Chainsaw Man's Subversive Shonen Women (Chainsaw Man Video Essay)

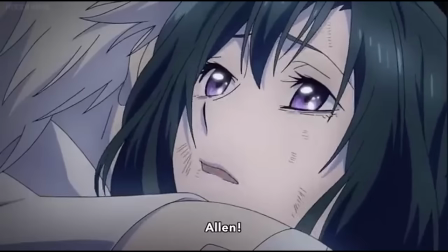It also gives her a pretty serious flaw that isn't just, oh, a woman too sensitive, care too much, which is a direction and flawed woman that I feel is way too common.
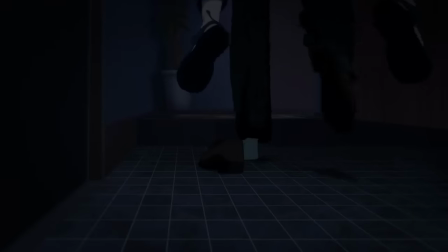One more thing I want to talk about with Himeno is the scene in the beginning of episode 8. A lot of these scenes weren't in the manga and were original shots from MAPPA,
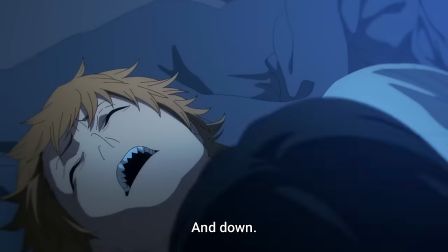and I think despite them being a part of the episode and series, they do an insane amount of work in humanizing Himeno.
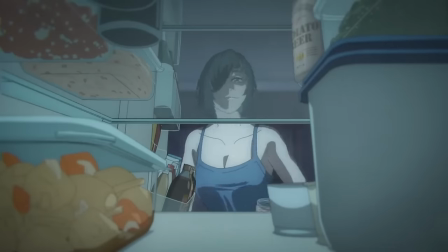She's drunk and clumsy, she opens the fridge to get a beer and enjoys the feeling of cold air on her face.
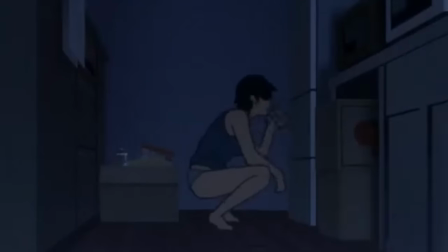She gets dressed for bed into something that's actually plausible and comfortable, and there's also a shower scene in this portion,
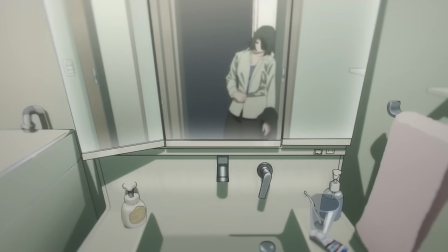but they don't show her naked body for fan service, just her drunkenly removing her top to push home the fact that she's intoxicated.
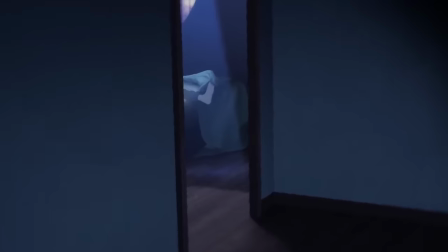These shots are to show her acting for herself, by herself, and aren't just for the sake of another character.
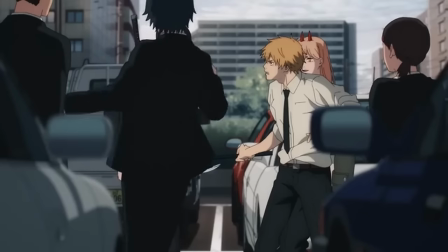I dislike Himeno as a person, but I do also think she feels very real.
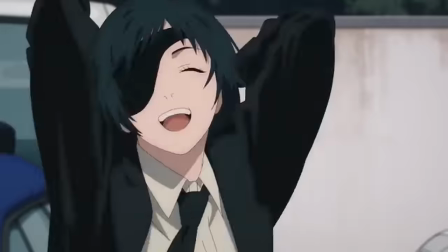A real person with real motives and desires and flaws, one that has agency, one that makes mistakes, and isn't just a common stereotype.
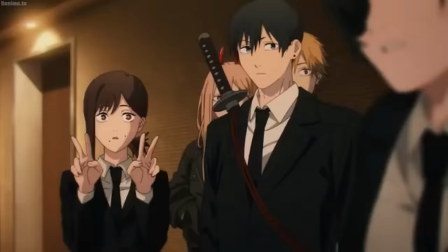Kobeni's character follows a typical anime trope that I've actually seen applied on both men and women, but I do think she's an interesting example of it.
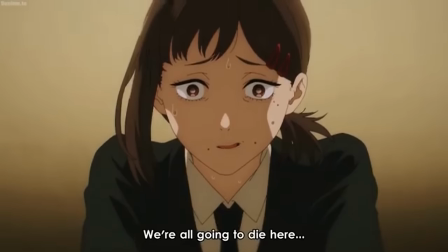She's constantly terrified of fighting, despite being in a position where it's required of her. And she somewhat reminds me of Zenitsu from Demon Slayer, but generally much more likable.
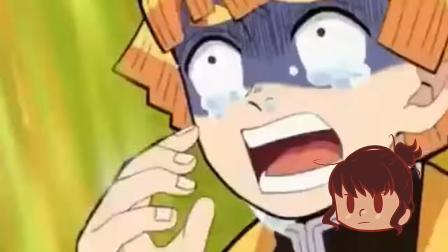I won't go into too many details about why these characters with a similar base end up having different fan reactions,
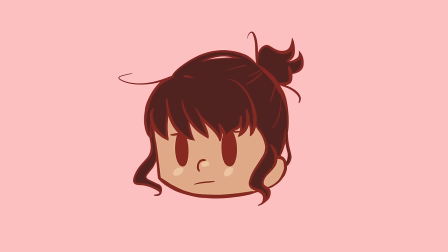because this isn't a Demon Slayer character hate video, although even the first time Kobeni was shown in the anime was a mixed reaction. Anime-only fans didn't really like her because they found her high-pitched squealing Zenitsu annoying, whereas manga fans found her relatable.
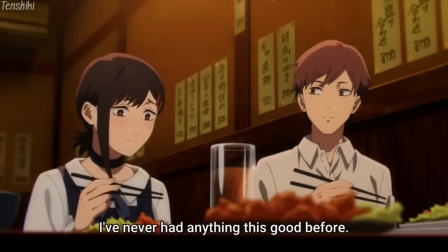However, as the anime progressed and showed more of Kobeni's character, a lot more people started liking her and finding her relatable as well, and I think this is for a couple reasons.
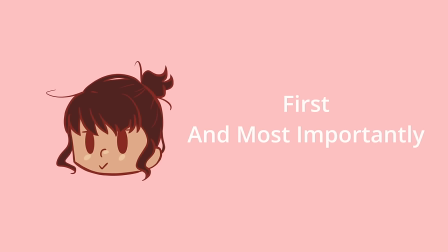First, and I think most importantly, Kobeni is not useless.
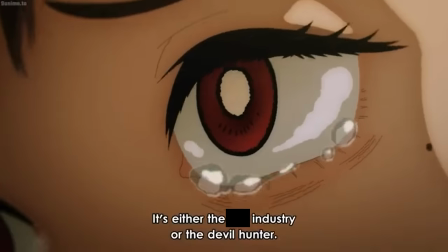Sure, she kinda just starts that way at the beginning, but it's not like there was a lot she could have done to just save everyone in the hotel arc besides kill Denji,
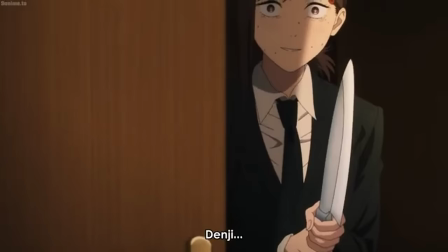which, both in her defense and against her, she did try.
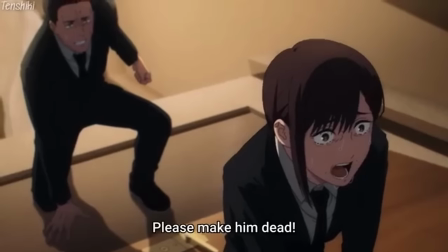Her behavior is also mirrored by her male counterpart, Arai, as he's also scared shitless right along with her.
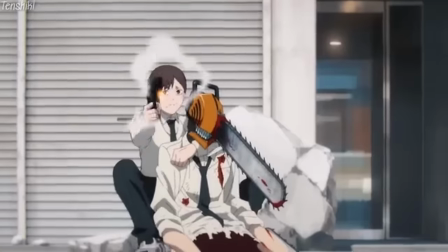Later on in the anime, we see her actively save Denji's life in one scene and sneak up on a character that was previously shown to be powerful in another.
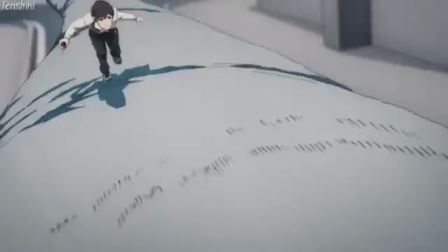Not to mention, this is all while she's awake and cognizant and pushing through her fears to help her coworkers.
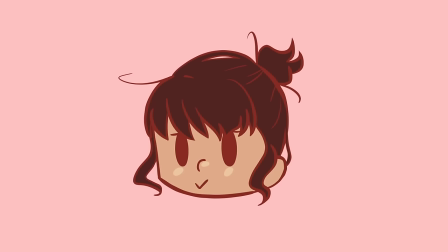She's honestly kind of a badass, which does wonders for a character that is constantly as terrified as her.
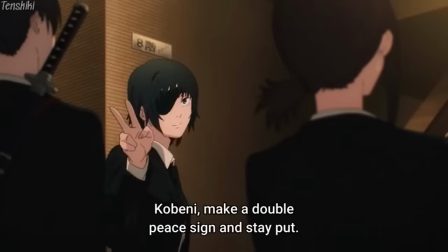Something important to note as well is how this fear is played by other characters.
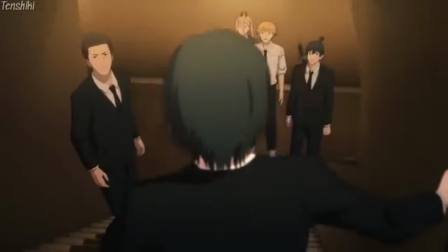I think Himeno especially does a wonderful job at highlighting exactly why this behavior is really not all that crazy.
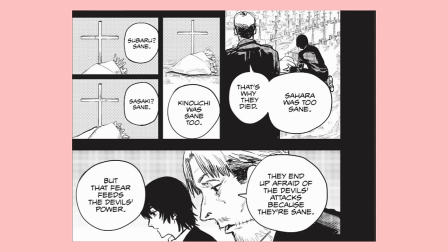She states at some point in the story that Kobeni's fear is the logical way this job should be handled. People who aren't afraid in this line of work have a screw loose.
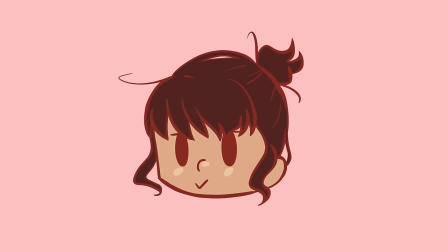So Kobeni reacting in a terrified way is the way any other person likely would have handled it. This is something that I think gets lost in a lot of shonen mangas where the protagonists are facing otherworldly situations.
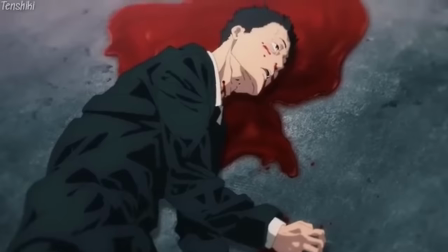This stuff is fucked up.
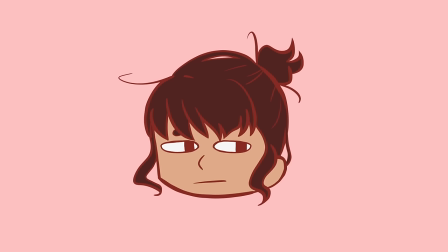We're so used to seeing gung-ho protagonists who fight every demon and villain in life or death situations, always winning because power, friendship, or whatever.
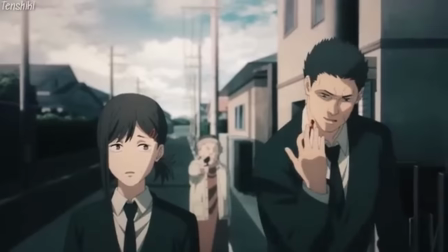The world in Chainsaw Man feels about as dangerous as it really is, and Kobeni feels like a very logical piece in that puzzle.
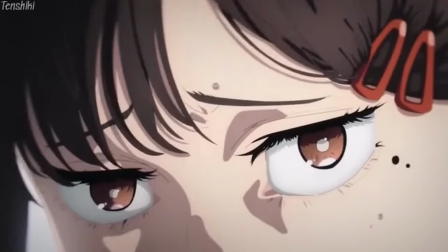And don't get me wrong, Kobeni is by no means a new character archetype, even in the realm of men.
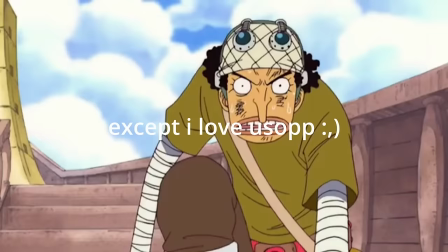Actually, from a lot of AAA animes, we have characters like Zenitsu, Usopp, Rape Boy, who take up roles of cowardly and occasionally useless in battle.
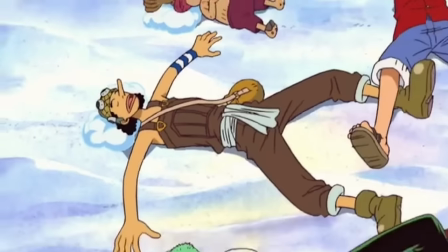What makes her a treat for the female viewer base is that she's relatable. In cases with the aforementioned men, they're typically cowardly until they're pushed almost to a breaking point.
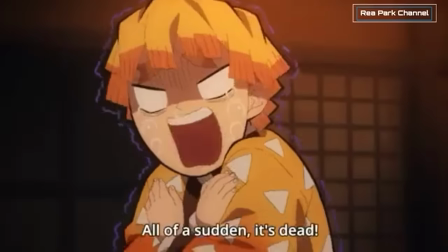They get very little done in fights, unless by some kind of accident or someone else forcing them to do something.
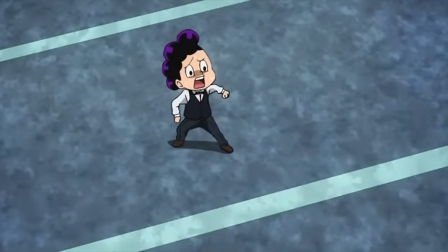They generally have no real reason to even be on the team they're on and could leave at any time if they choose to do so.
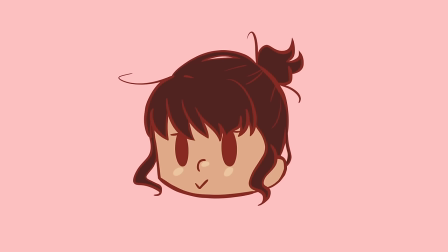And while not everybody can have Kobeni's exact life, I mean, obviously she's fictional,
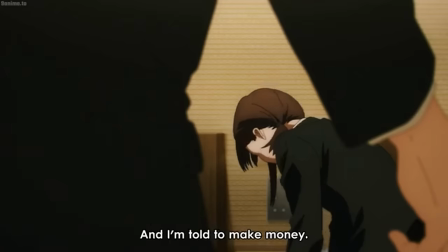she's just a woman rightfully scared of her terrifying job that she feels like she has to keep for the sake of supporting her family.
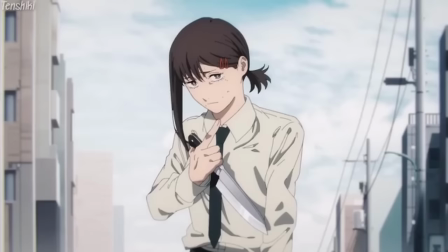She begrudgingly does what she has to do in order to get by, but excels the best she can at the work she's given.
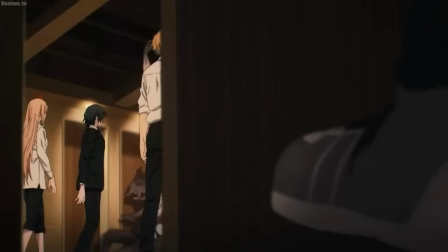Even in the scenes where she's violently terrified, she still makes an effort to fix and survive the situation that she's in.
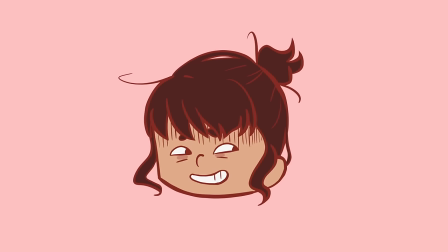For example, attempting to kill Denji. It's a pretty innovative way to subvert this very annoying character archetype, and to subvert it with a woman at that.
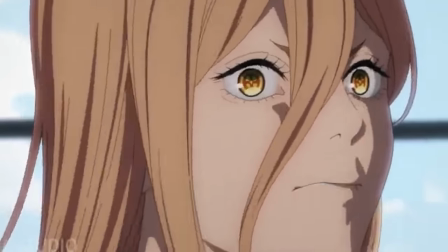Power is one of my all-time favorite women, as I'm sure she is for a lot of other people.
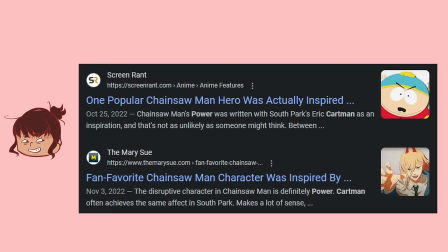I mean, how do you hate a woman based off of Eric Cartman? No, this is not a joke, I looked it up, and I can no longer watch either South Park or CSM without thinking of either character.